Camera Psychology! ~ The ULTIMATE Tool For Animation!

How does this make you feel? Uncomfortable? Okay. Welcome to the world of camera psychology!
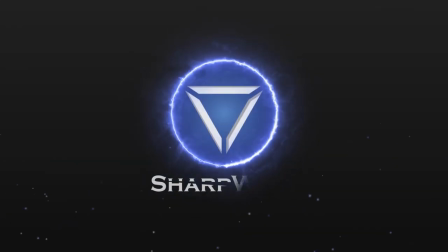What is up guys, Sharpen here, and today we're doing a video which was voted instantly after being suggested. That makes me know that you guys really need this. So if you haven't figured this out from the title or the thumbnail, today we're doing camera psychology. But first, I've noticed there's a lot of people watching me from Indonesia and the Philippines, and those people don't speak English. So I enabled community contributions to this video as I probably should have done a while ago And my friend if you speak both the languages I'd like to ask you if you could contribute to the community and translate the video for all your Indonesian friends So they can learn from my videos as much as you can it would be much appreciated both for me as well as Indonesia So please and now I want to ask you to subscribe to channel and hit the bell because I have a lot of animation content for Anyone who wants to learn that being said I also launched my own merch So if you ever feel like wearing something like this now you obviously can I took it off because it's hot By the way, sorry about my voice. I think I caught something that aside though. Let's start. What is the camera psychology? Mostly known as movie language. Why do we need a movie language? Let's start slow. What are movies? What is filmmaking? What are you doing when you're recording a movie or making animation? Let me ask you differently Why did you make that MGB fight animation in 2014? My guess is, you've seen the NGB from someone else and it made you feel something, it made you feel sad or excited or happy, it made you feel something and you liked it and you said, wow, I wanna achieve that with my audience. Was it like this? Because I sure remember that's why I started Divided. Being my most anticipated animation so far started from an inspiration from someone else. Why do we do this? Short answer, communication. By making your animation, you're sending a message. You wanna make someone else feel what you felt. You want to make someone else feel all this excitement and rush and emotions. You're trying to send a message. It's a way of expression and communication. And camera psychology can help you send that message very well. If your animation is a letter, then camera language is the messenger. Luckily for you, I'm a multimedia student and I study this topic on a pretty big detail. And today I'll be giving you insights on how camera psychology works. Note, I've explained the camera language in a video before, but today I want to dive into it more specifically to my animator with some additional knowledge.
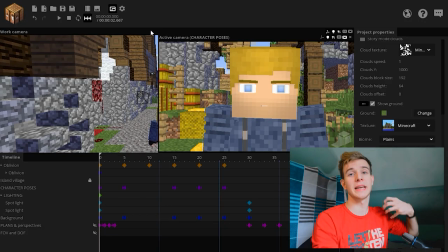2:23 So, for the first part of the video, I've set up a small project where I can explain what the camera language is, briefly, or at least the first part.
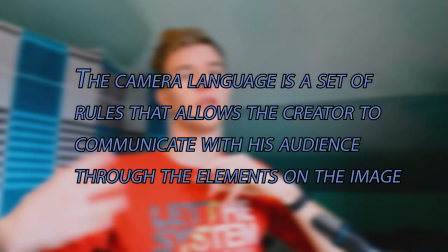2:31 Camera language is a set of rules that allows the creator to communicate with his audience through the elements on the image.
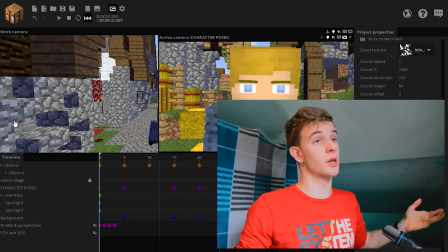2:37 So if you know the rules well, your message is gonna send and the animation is gonna be .
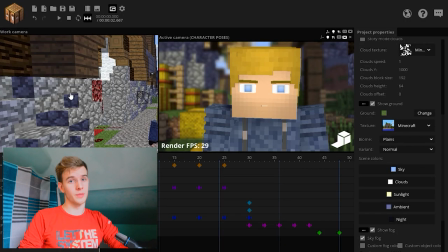2:42 So let's start by taking a look at a few character positions. First character position, or frontal, builds the intimate connection with the viewer.
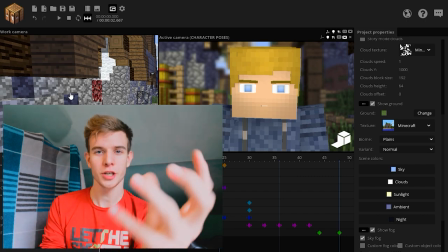2:50 The character here trusts him. I'm watching straight at the camera. I'm building a connection this way.
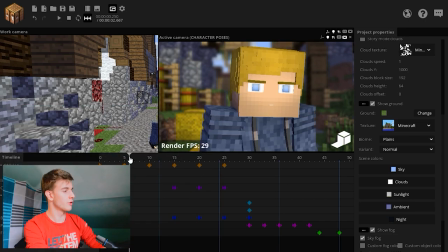2:55 I trust the viewer and the viewer trusts me because of the frontal facing. If I turn the character slightly, there is still the intimate connection, but without as much emotional interaction.
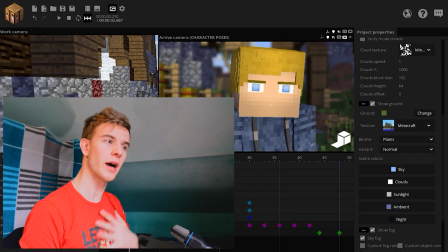3:04 I still trust you, but I'm not as involved because I'm turning my body away from you. Also, what's important are the arms.
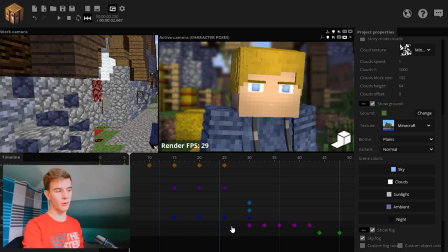3:10 Look at the arms here. He's now paying attention to the camera. If the arms are turned away, notice this.
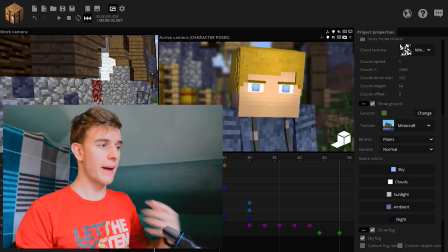3:15 I'm paying attention to you, now I'm turning away. the rotation of the arms matters a lot because you tend to turn towards the person
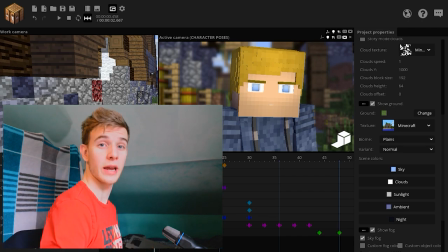3:23 you trust or the person you want to build a connection with if I turn away I'm neglecting you and that's how the audience feels you have to treat the
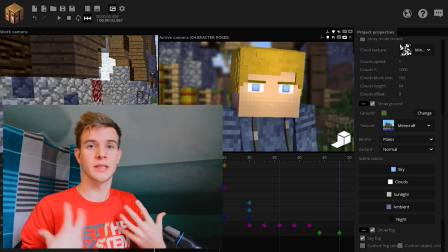3:30 camera in your project as the audience because that's all the audience is going to see imagine you're the viewer sitting in the chair and someone's doing
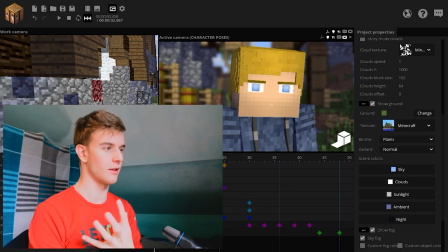3:36 this like the character on the big screen is doing this he's neglecting you then we have the sideways turn and this is basically like more of a
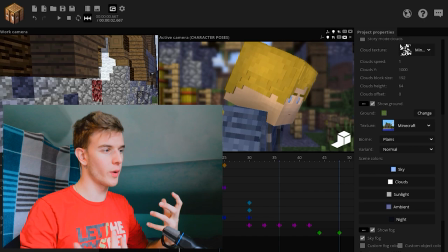3:43 distant kind of The character is in his own thoughts. We want to know what's going on. The character preferably doesn't even know he's being watched Which makes us curious.
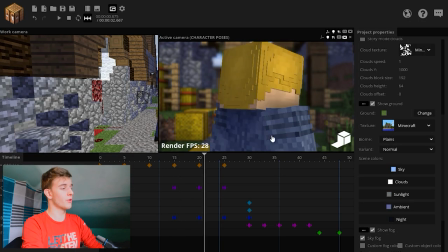3:52 What's in his mind? What is he doing? Then turning him three-quarters away makes it look like he's turning his back on us.
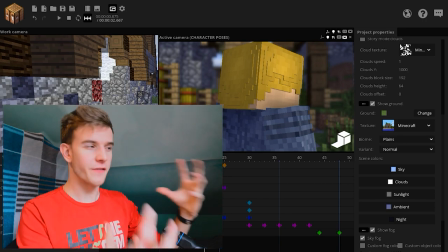3:58 It feels like being thrown away. You can't see his face, so you're wondering what's in his mind.
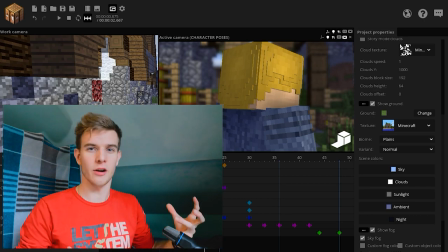4:03 It's like showing the dark side of the characters. This is the way of neglection.